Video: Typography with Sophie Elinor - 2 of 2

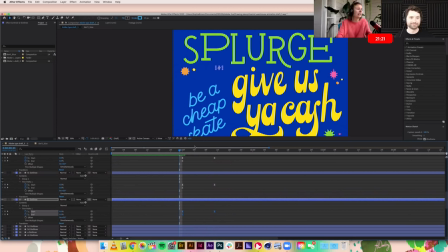(21:22)
And I mean, those are great, but if that's the only thing we're looking at, yeah. It's like just eating white bread for the rest of your life. No one wants that. No one wants that.
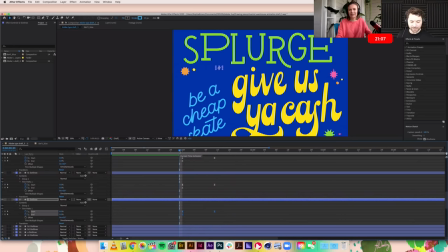(21:34)
Nivette in chat, learning, I'm new to design. That's awesome. You're in the right place. I hope this helps you out. This is the second part of a two-part series, by the way, so you can check out part one before. Wayne Thompson's in the chat as well. Kate Pullen as well. Great to see you guys here.
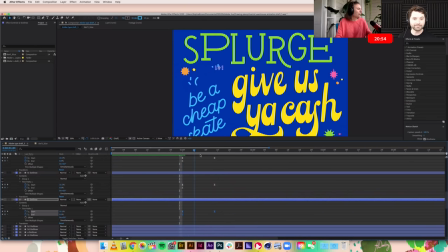(21:48)
Hi, Kate. So I've just gone and applied that trim path effect to all of the little segments of our don't at the top here. So if I just play that, so
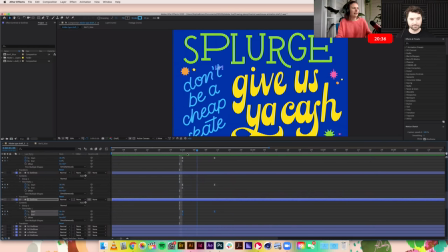(22:06)
it's kind of cool, but it's all the same speed and everything's happening at once. So to kind of, I don't know, this is sort of something that I do in
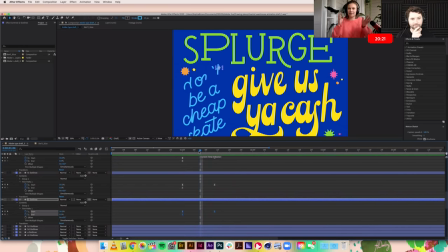(22:21)
almost any sort of animation. If you've got every action happening at the same speed at the same time, it's kind of boring and also takes away the effect. You want to offset things a little bit because, again, in real life, you know, your whole body's not moving at the same speed. You know, your elbow might go first and then your hand's got to catch up, and there's a bit of,
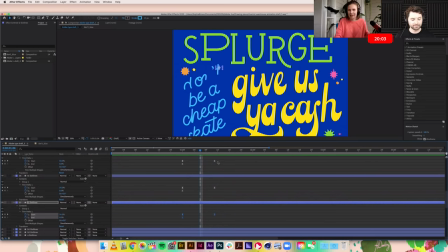(22:40)
you know, a bit of lag and a bit of momentum that you kind of want to create.
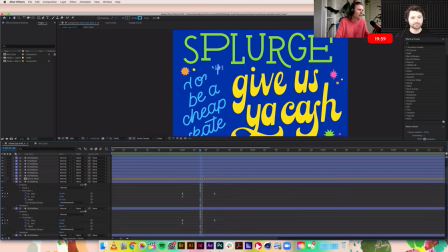(22:47)
So, and the other thing is too, that some of these segments are not the same size. So I'm gonna have to adjust the timing for that.
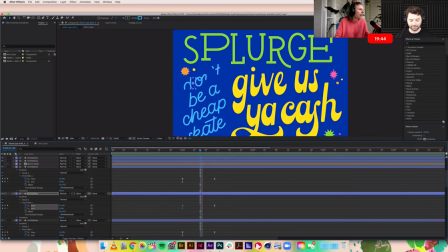(22:58)
So I'm pretty happy with the first one, but let's grab this guy and bring it in a little bit. That's the start of the downstroke on the D. And then I maybe don't want the,
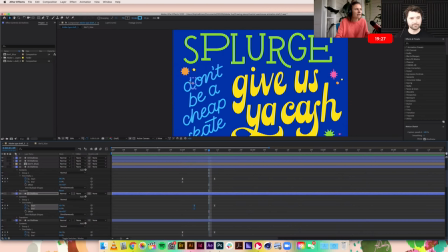(23:16)
what I probably want to happen is for just as this return on the D is hitting that O, I want the O to come down and meet that point at the same time. So I'm going to grab the keyframes on my O and move them back.
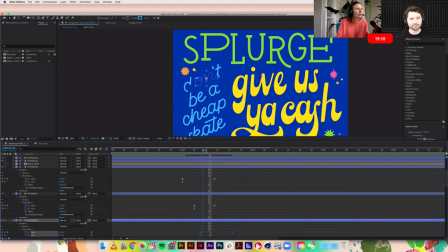(23:32)
So I think they're roughly in place there. I'm just using the playhead to really slowly kind of scrub through. I actually think I maybe need to go a little bit further just to kind of see how they're just kind of kissing at that point there now.
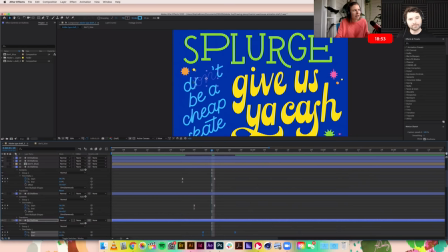(23:50)
Right. This area here. Maybe I'll zoom in a bit.
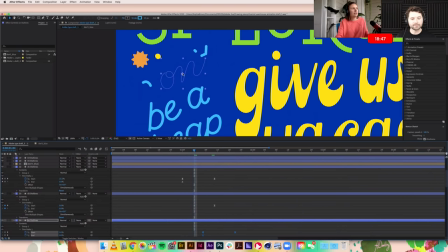(23:57)
And the other thing is, because I've got this O, N, and that's one piece, what I need to do is actually give this a lot more space to breathe because it's got a lot more area to cover. And that's looking way better.
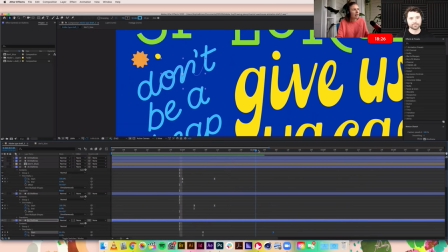(24:15)
And so then I maybe don't want the T to kind of go until the end return hits it.
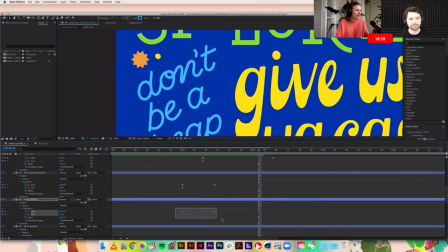(24:25)
So let me grab my T and bring this down here. And are you thinking from the very beginning about how long this, like how much time you're giving yourself in the timeline?
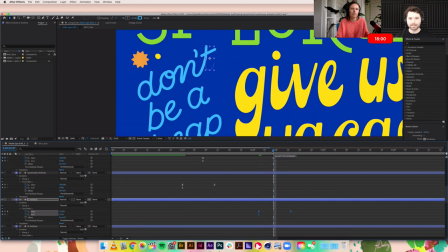(24:41)
Like how long is this animation going to be? Are there any rules around, I definitely want to keep it at 5 seconds, or I definitely want to keep it at 10 seconds, or, yeah. Not really.
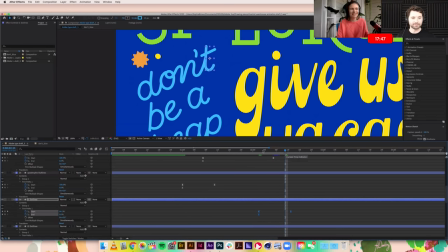(24:55)
I mean, 10 seconds is a pretty long time to be doing this type of animation. Right. Like, you can see the amount of time I've spent on just getting this word don't to come on. And we've got a whole other piece to cover as well.
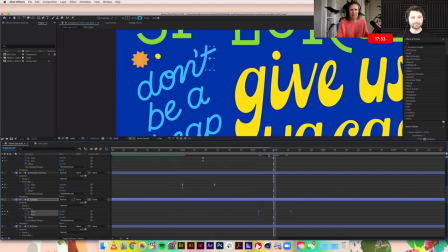(25:10)
I generally would usually try and keep it to maybe 10 seconds or less. Yeah. But that's totally me just picking a number out of the air based off not much.